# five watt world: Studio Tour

Brad Jetter and Dave Barber theorize that this might be due to a better impedance matching with my specific guitars, or that it's my imagination.
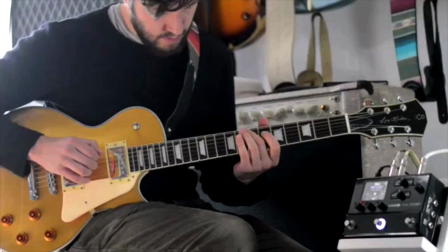12:32 They run alongside either an HXFX or an HXStomp.
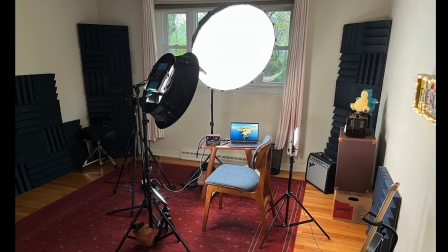12:36 My buddy and fellow YouTuber, John Cordy, continues to prove that you can get most everything you need from the Line 6 stuff. To film the full-length videos, I currently have a setup in the second bedroom. It might seem like an incredible luxury to leave this setup, but it saves me about three hours every time I need to fill a full-length video.
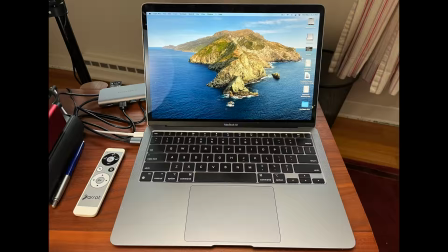12:53 I'm also not wrestling with lighting and focus right before I sit down to film a script, and that's a real advantage.
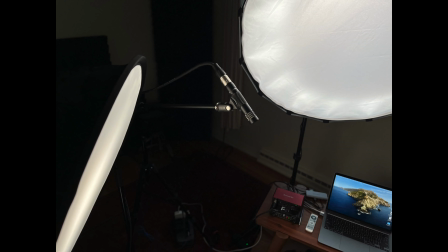13:00 In here, I use a 2021 M1 MacBook Air with 16GB of RAM, running Logic to capture the overhead. Everyone has always commented on the high-quality audio in my videos.
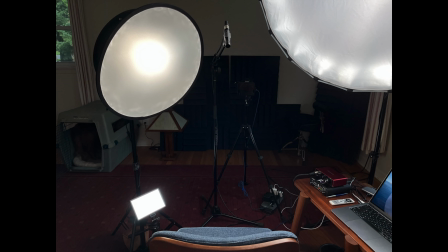13:10 The interesting thing is that I've used that Audio-Technica 2031 medium condenser mic since I began making videos back in 2018.
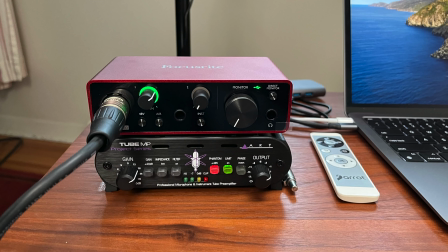13:18 I hang it overhead, just out of frame, and point it down at my chest to get a little off-axis bass response. That now runs into an ArtTube MP Mic Pre, and then that runs into a Focusrite Scarlett single-channel interface.
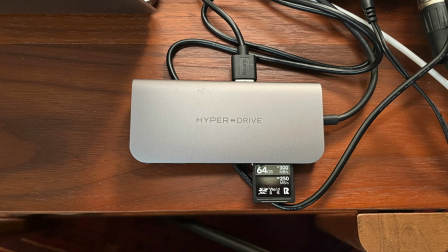13:32 I suspect that the Tube MP warms up the signal, but that, again, might be my imagination. I record directly to an SD card and a HyperDrive USB expansion unit.
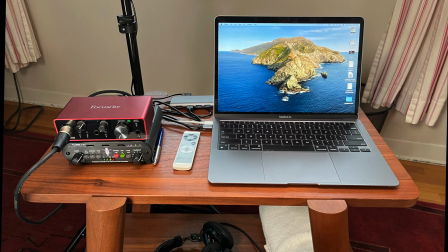13:42 When I'm done recording, I pull the card from the audio and I pull the card from the camera and go next door to the iMac for editing. This also functions as a backup for my main interface and computer. If the Audient or iMac fail, I can keep making videos or running live streams with the backup gear.
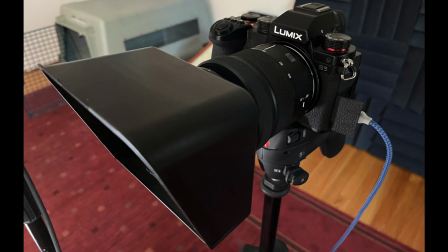13:58 Both the Tube MP and Focusrite were pretty inexpensive at about $100 each, and you can see the quality of audio I can get with these pieces. My main camera for a couple of years now has been a Lumix S5. I'm very happy with the autofocus and sharp 4K video I get from this camera. A lot of you have commented over time about how incredibly sharp the video is. The key here is having clear lighting on the subject so that the camera knows where to focus.
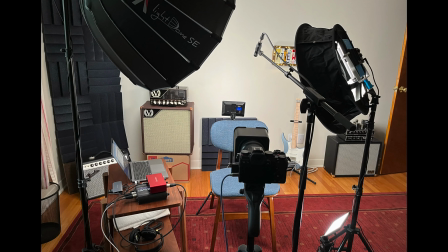14:21 You simply need to feed a good camera a lot of good light to get these kind of results.
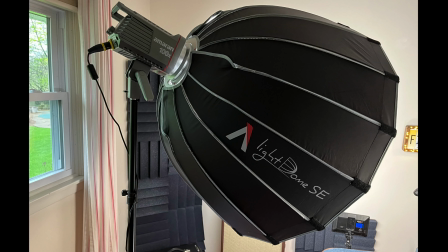14:26 I actually use a pretty elaborate lighting setup because I wear glasses, reflections are a constant problem. I have an Amoram 100X LED with an Aputure Light Dome SC softbox as my main key light. This is one of the new LED driven lights and it ran me about 350 as opposed to a full-on 120D that would have been 750 and it would have been total overkill for me.
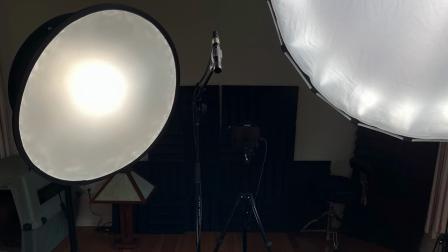14:46 I then have another Neewar 660 with the shallow round softbox as a fill light.
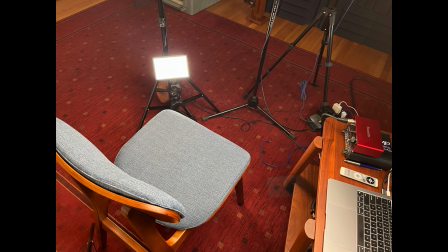14:51 I have both of these lights as close to me as possible to maximize the softness of the light and to fill in around behind my glasses. There's a small LED light below the camera that fills in some of the light under my chin. I got this idea from the lighting setup that they use at Truefire, actually. And just behind me, at shoulder height, is another small LED pointed at the wall. This light is set very low to create a soft halo of light behind me on the wall, which helps to visually separate me from that space, giving the whole shot some more depth.
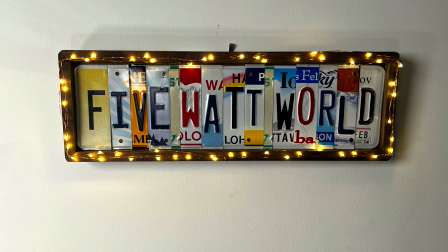15:18 That leaves me with a small mood lighting coming from the now iconic license plate sign with the little LEDs all around. I have one of these that travels back and forth for filming. A light source in the background emphasizes the soft focus to the background and helps to provide depth to the shot.
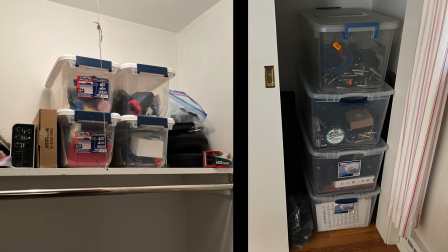15:33 Again, this separates the subject from the background and is key to keeping focus on the speaker. There's a closet full of tubs with cables, ties, velcro, power cords, chargers, etc. and these are critical but are usually collected over time. I use storage stubs to keep all this stuff relatively organized.
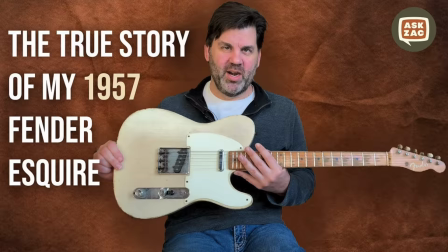15:49 I want to say here that you can run a successful channel with a whole lot less and still get great results.
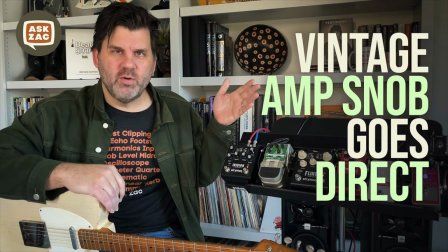15:55 My buddy Zach Childs uses his iPhone to record his video and he uses his wife's iPhone to record his audio via a lavalier mic. His videos look and sound great, proving that content over tech wins every time. True to my tagline I'm often looking at my setup trying to think of ways to reduce the amount of stuff I have to run it all. This extends not just to cameras and lights, but all the ways that I do the accounting and administration for the channel. I'm always looking to minimize the time spent on administration to maximize the time for creation. I hope some of what I've covered here will help you do that as well.